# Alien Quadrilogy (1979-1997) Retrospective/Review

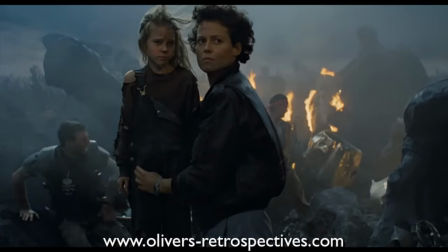3742s
Sigourney Weaver is amazing yet again in the sequel. Her nomination at the Academy Awards was totally justified, it's just a shame she didn't win.
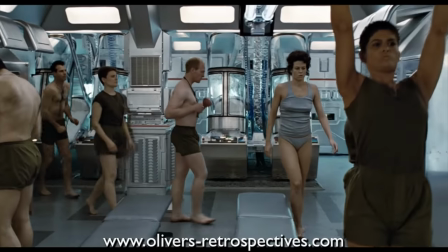3751s
I love how Ripley is not portrayed as a macho woman. She doesn't have superpowers, she's just a normal person, just as fragile as the rest of us.
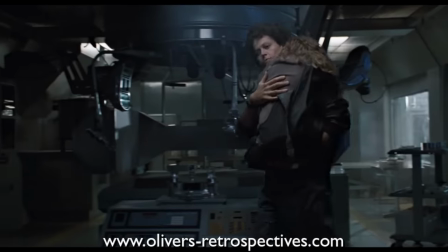3758s
She is emotional and has strong motherly tendencies, but what keeps her together is her headstrong attitude and willingness to fight on.
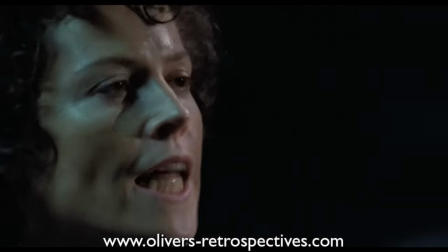3765s
Even though she is terrified of these monsters, she is the only one to take charge and think clearly on how to keep everyone safe until they can find a way to get off the planet.
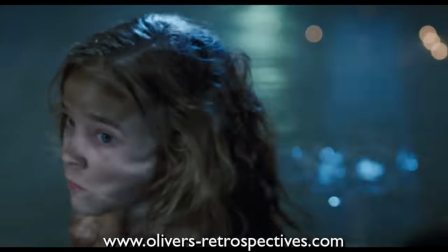3774s
Once Newt is captured, she totally conquers her fears and goes straight into the alien's nest to save her.
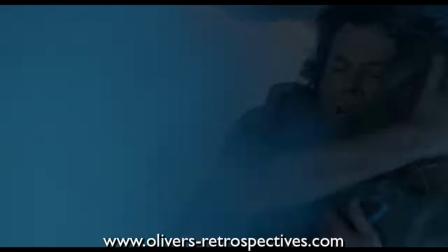3780s
Ripley has now become the surrogate mother of Newt in a short space of time. Once she defeats the Queen, Newt calls her Mummy.
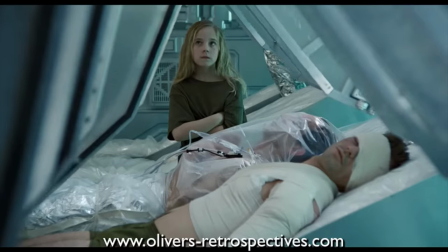3787s
It's such a sweet way to end the film. It's just so annoying what happened to Newt and Hicks in Alien 3.
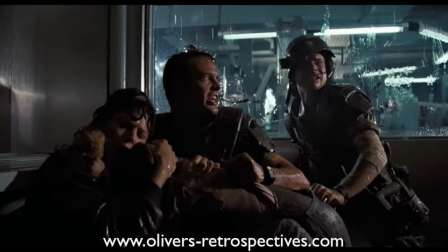3793s
I wanted them to be a family. With the announcement of Alien 5 and seeing Ripley and Hicks return in the sequel to Aliens,
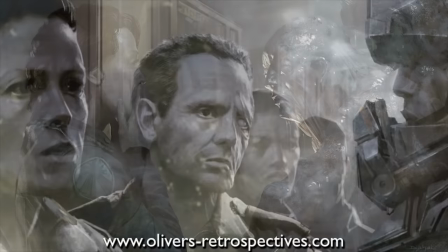3799s
ignoring the events of Alien 3 and 4, we'll hopefully get to see that family unit again.
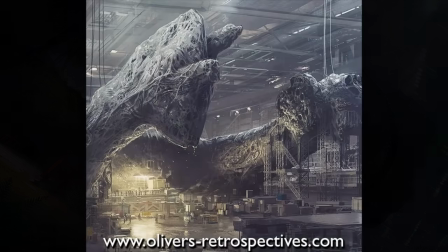3804s
I hope what it eventually becomes is great, but it could just turn out to be mad fan fiction that backfires and ends up being a letdown.
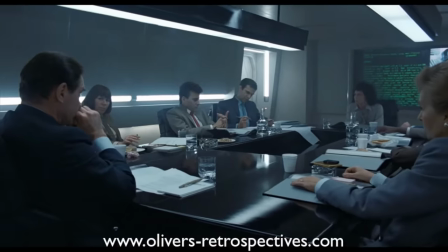3812s
The company, i.e. Weyland-Yutani, doesn't seem as evil as they're made out to be in the first Alien and even the third film.
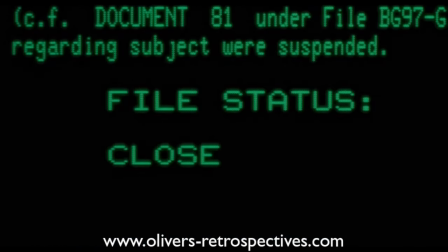3820s
She gets grilled by the company but isn't charged with the damages to the Nostromo, but told to seek psychiatric help and has her pilot license taken away.
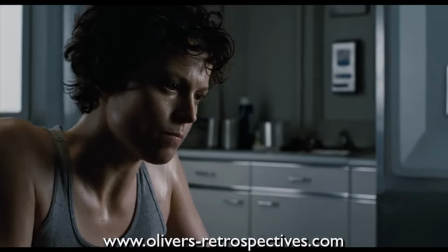3829s
When it comes to returning to LV-426, they are willing to reinstate her position within the company if she assists them.
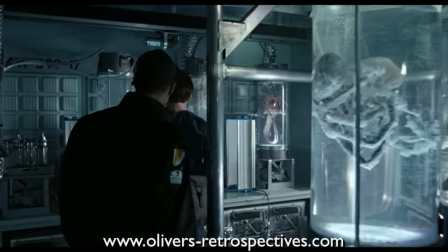3835s
Now, with obtaining the facehuggers to return back to Earth, it seems that Burke is operating on his own accord,
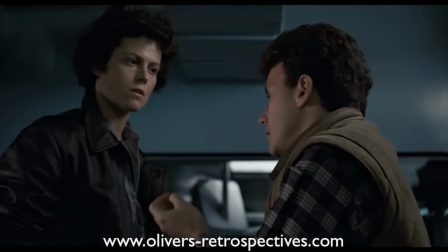3842s
seeing the monetary value in them and not following orders from the company.
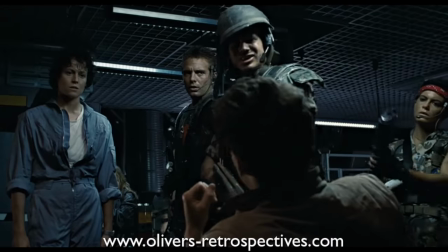3845s
He may have had confirmation from the military side of the company to retrieve them, but that is never made clear.
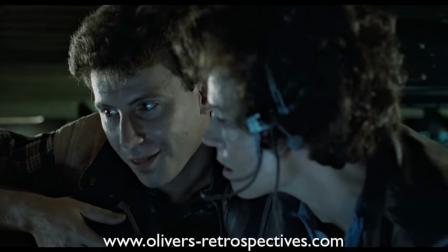3851s
Burke himself seems totally cool when everything kicks off.
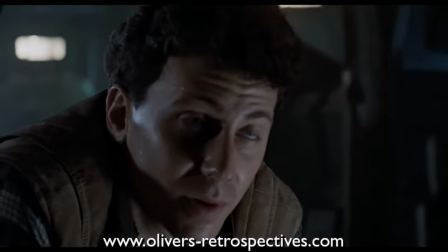3854s
It's like he seems untouchable because he is with the company, seeming totally unfazed by what's going on.
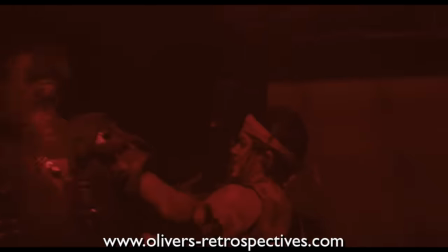3861s
I've never had any problems with Aliens. It's pretty much a flawless movie with its storytelling, visuals and performances.
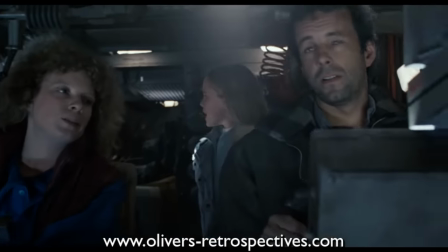3868s
The only minor issues I have with it is the special edition version. The acting from Newt and her parents are a bit hammy and cheesy.
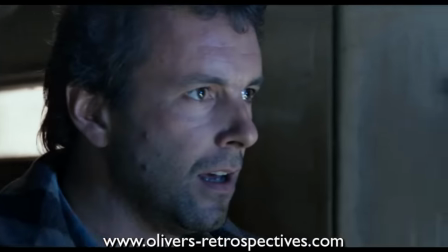3875s
We can't blame Carrie Henn because she had no acting experience, but the parents I presume have, and it feels like a scene from a cheap B-movie.
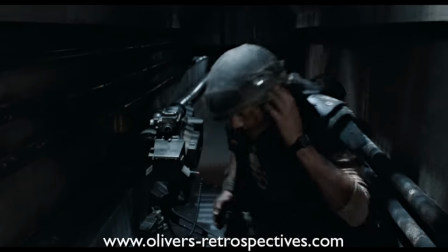3882s
The repeated shots of the aliens exploding during the gun turret sequence,
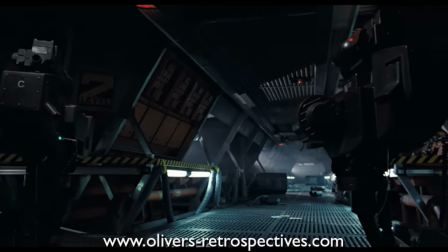3886s
you can see they have been lifted from the Hive sequence, so they obviously didn't shoot enough footage of the dummy aliens exploding during production.
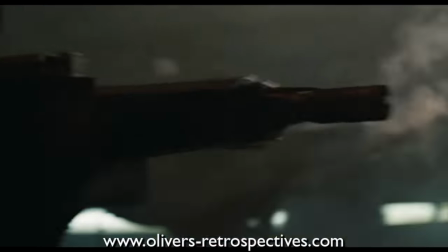3893s
They edit these shots quickly so it's not blatantly obvious, but on repeated viewing you can tell the budget is limited, but that's only a minor nitpick.
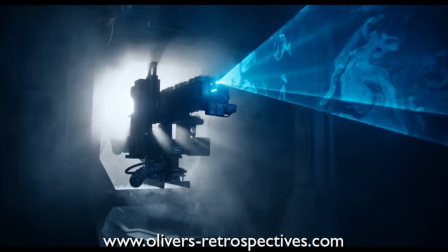3902s
I personally don't watch the theatrical cut anymore, last time I saw it must have been on TV like 15 years ago.
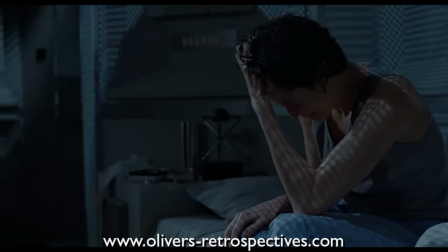3908s
All the added footage in the extended cut add scenes that are valuable to the main story.
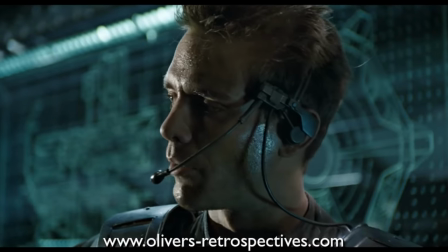3913s
I think in a theatrical sense, yeah, it could be seen as a bit too long, hence why they cut it down.
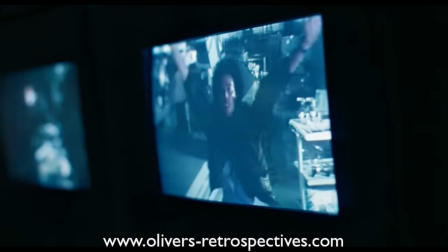3918s
People may start fidgeting in their seats or their bums go to sleep, but on a home video medium, it's totally ideal and worth its running time.
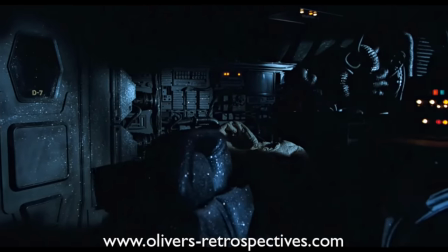3926s
James Cameron treats Ridley Scott's film with the utmost respect.
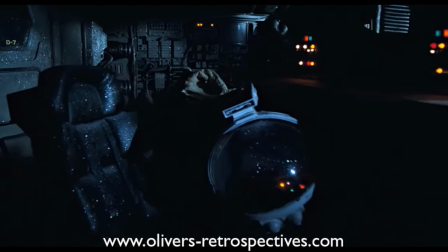3930s
He doesn't attempt to remake it, but add further to it and builds upon it with fresh new ideas.
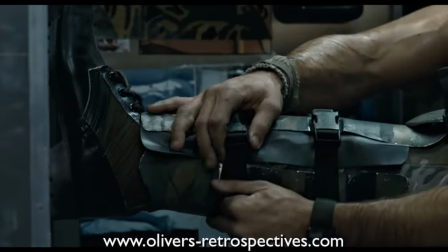3935s
It's a solid sequel that to many matches and even beats the first film.
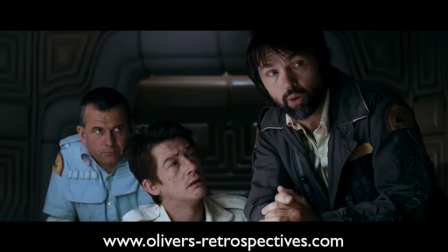3940s
The original 79 classic is a gorgeous looking movie and is a piece of art,
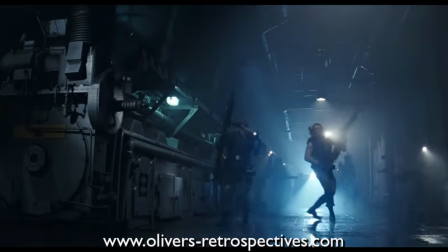3945s
whereas Aliens is a bit more rough around the edges because it relies on a more industrial look for its production design,
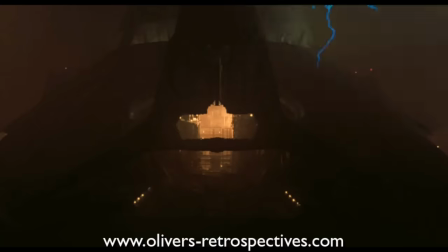3951s
so on a visual level it's not as strong, but it makes up for it by giving you a larger world, breaking away from the corridors and tight conditions of the Nostromo.
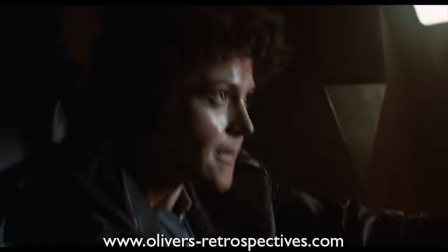3960s
Some people may prefer that more claustrophobic feeling, but with a sequel you have to give the audience more, and it does that to an exceptional level.
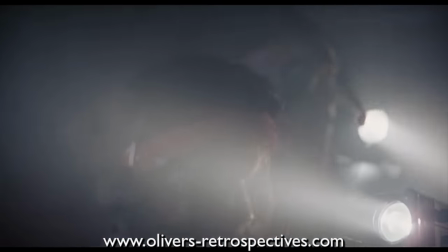3968s
The sound design for the film is incredible. The sound of the pulse rifles and smart guns are probably some of the best uses of sound for a machine gun.
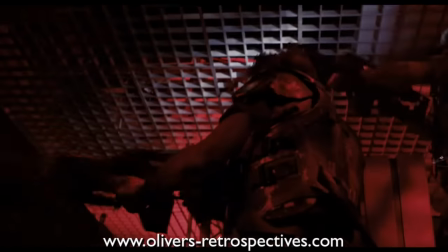3976s
It's up there with Robocop's pistol. It makes it a joy to listen to and watch once the Marines let rip and gun down the aliens.
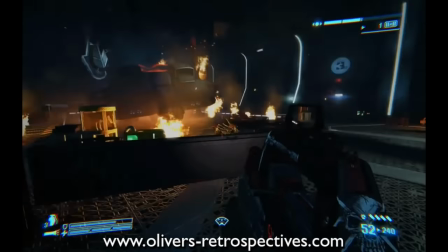3983s
It's always so much fun playing video games based around these weapons. It makes it exciting just to relive those great moments from the film.